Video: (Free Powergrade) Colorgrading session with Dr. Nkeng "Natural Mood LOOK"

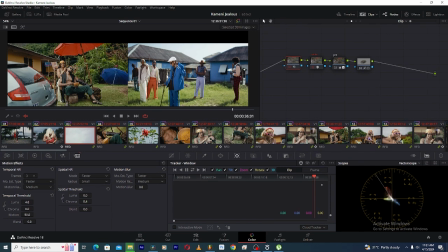12:29 You take it and then you blend it with your own style and create your look, which gives you authenticity and originality.
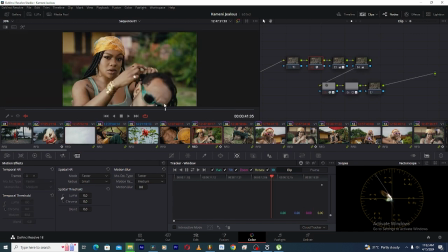12:38 So you can see shots like this.
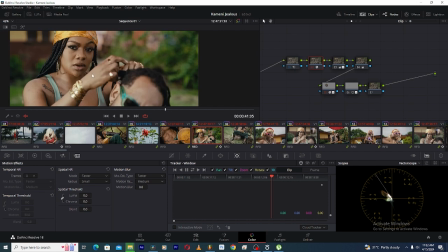12:40 On shots like this, I was very keen about her face because she's a girl and she always have to look beautiful.
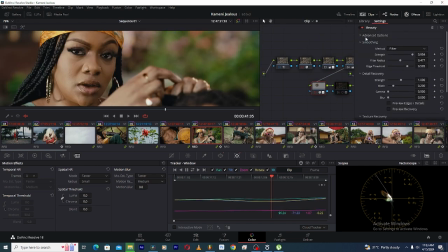12:47 So I just went ahead and used a beauty tool, the beauty tool in DaVinci Resolve. I put it on filter, and then I work on the threshold and the strength just to ensure I'm getting like soft images, but then not too soft,
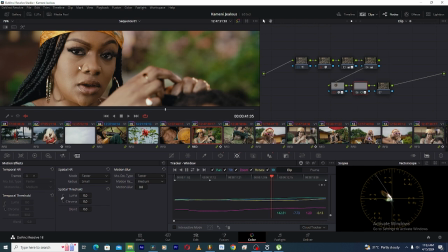13:04 And then I came over here, I create another node and just create like a mask, and then you apply blurriness up to your satisfied just to take away the blemishes, and then you track it so it plays all through the shot.
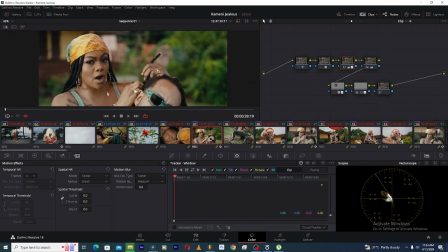13:23 So this is how I achieve this, and I think this feels good, it looks good.
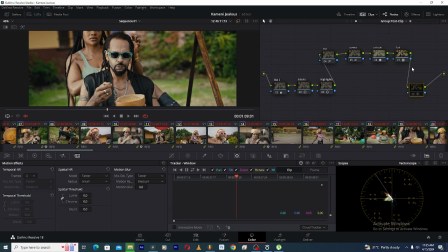13:29 Finally, I came over here and then I placed a plugin called Dehancer plugin, the Dehancer Pro 5.
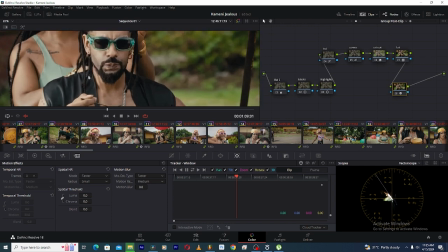13:39 And in this plugin, I just went ahead to do some finer touches, adding that halation.
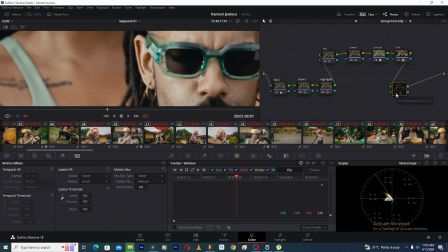13:46 See, like before, after. So this added noise, added halation, also added some bloom, just to make things, a little bit
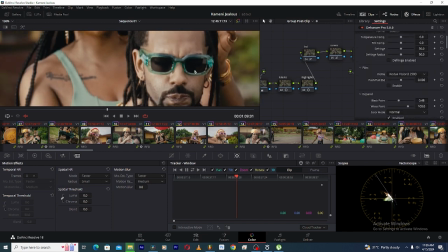14:01 soft again, because I wanted that soft, dreamy feeling, the feeling you get when you're dreaming or you're thinking. That kind of feeling, that's what I wanted. So, and that's it for my look.
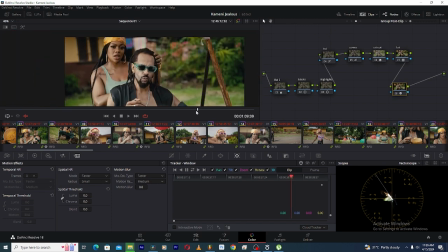14:14 So what do you think about this look? What do you think? Leave a comment below.
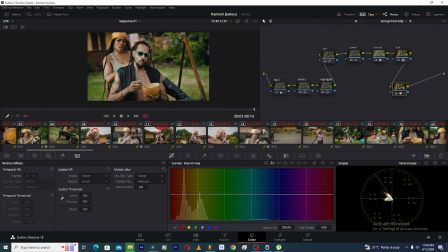14:19 So I'm going to create power grades for this look. So if you want to use these power grades, you have to ensure that you group your shots. When you group your shots, you come over to the group post clip, and then you place the power grade, this group post clip power grade on it.
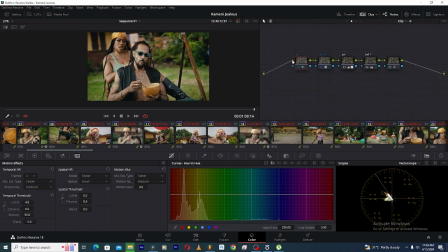14:37 And then you come over to your clip section, and then you paste this clip power grade on it. And then right over here, you can change under the CST in, you can change your input color space. You could come over to input color space and say, if you shoot with the black magic, for example,
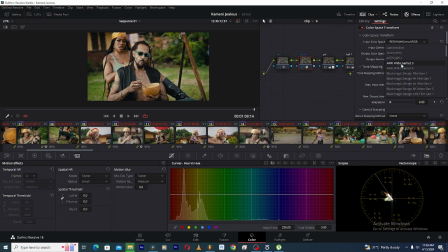14:55 you come over and then you just go to whatever Blackmagic camera you used. If it's an RE, you go to, what, RE white gamut, just choose the camera if you're using different cameras, so that this Powergrade should work perfectly for you.
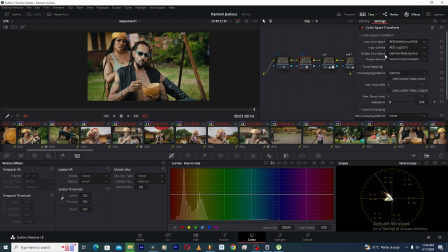15:12 So you change the input gamma to the specific camera you used, and then you're going to have something looking like this, and you could go ahead and then just do adjustments the way you want it,
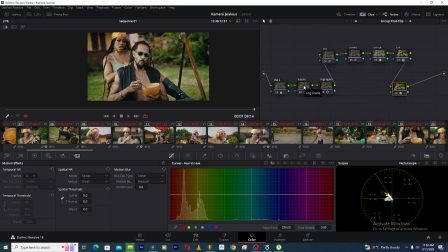15:27 the way you like it. It's not about copying what another person has done. It's about being inspired by that person and fine-tuning to get your own look, what represents you, what makes you feel happy. So this is just to help you try to achieve this look.
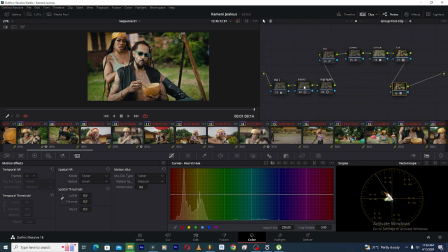15:46 And if you have more questions, you could leave it in the comment section below and I'm going to answer. If you need more tutorials for more explanation on this look, I could go in deep and give you explanations, but for now, just enjoy this one. Thank you guys for watching the video to the end. For those who enjoyed the video, hit the like button and share. Also hit the subscribe button so you can get all notifications when I drop my next tutorials. And always remember, in life, keep taking another shot. My name is Dr. Nkeng Stevens, aka Mr. We Take Another Shot. See you next time.
Okay, we take another shot. I want that boy, we go show me love.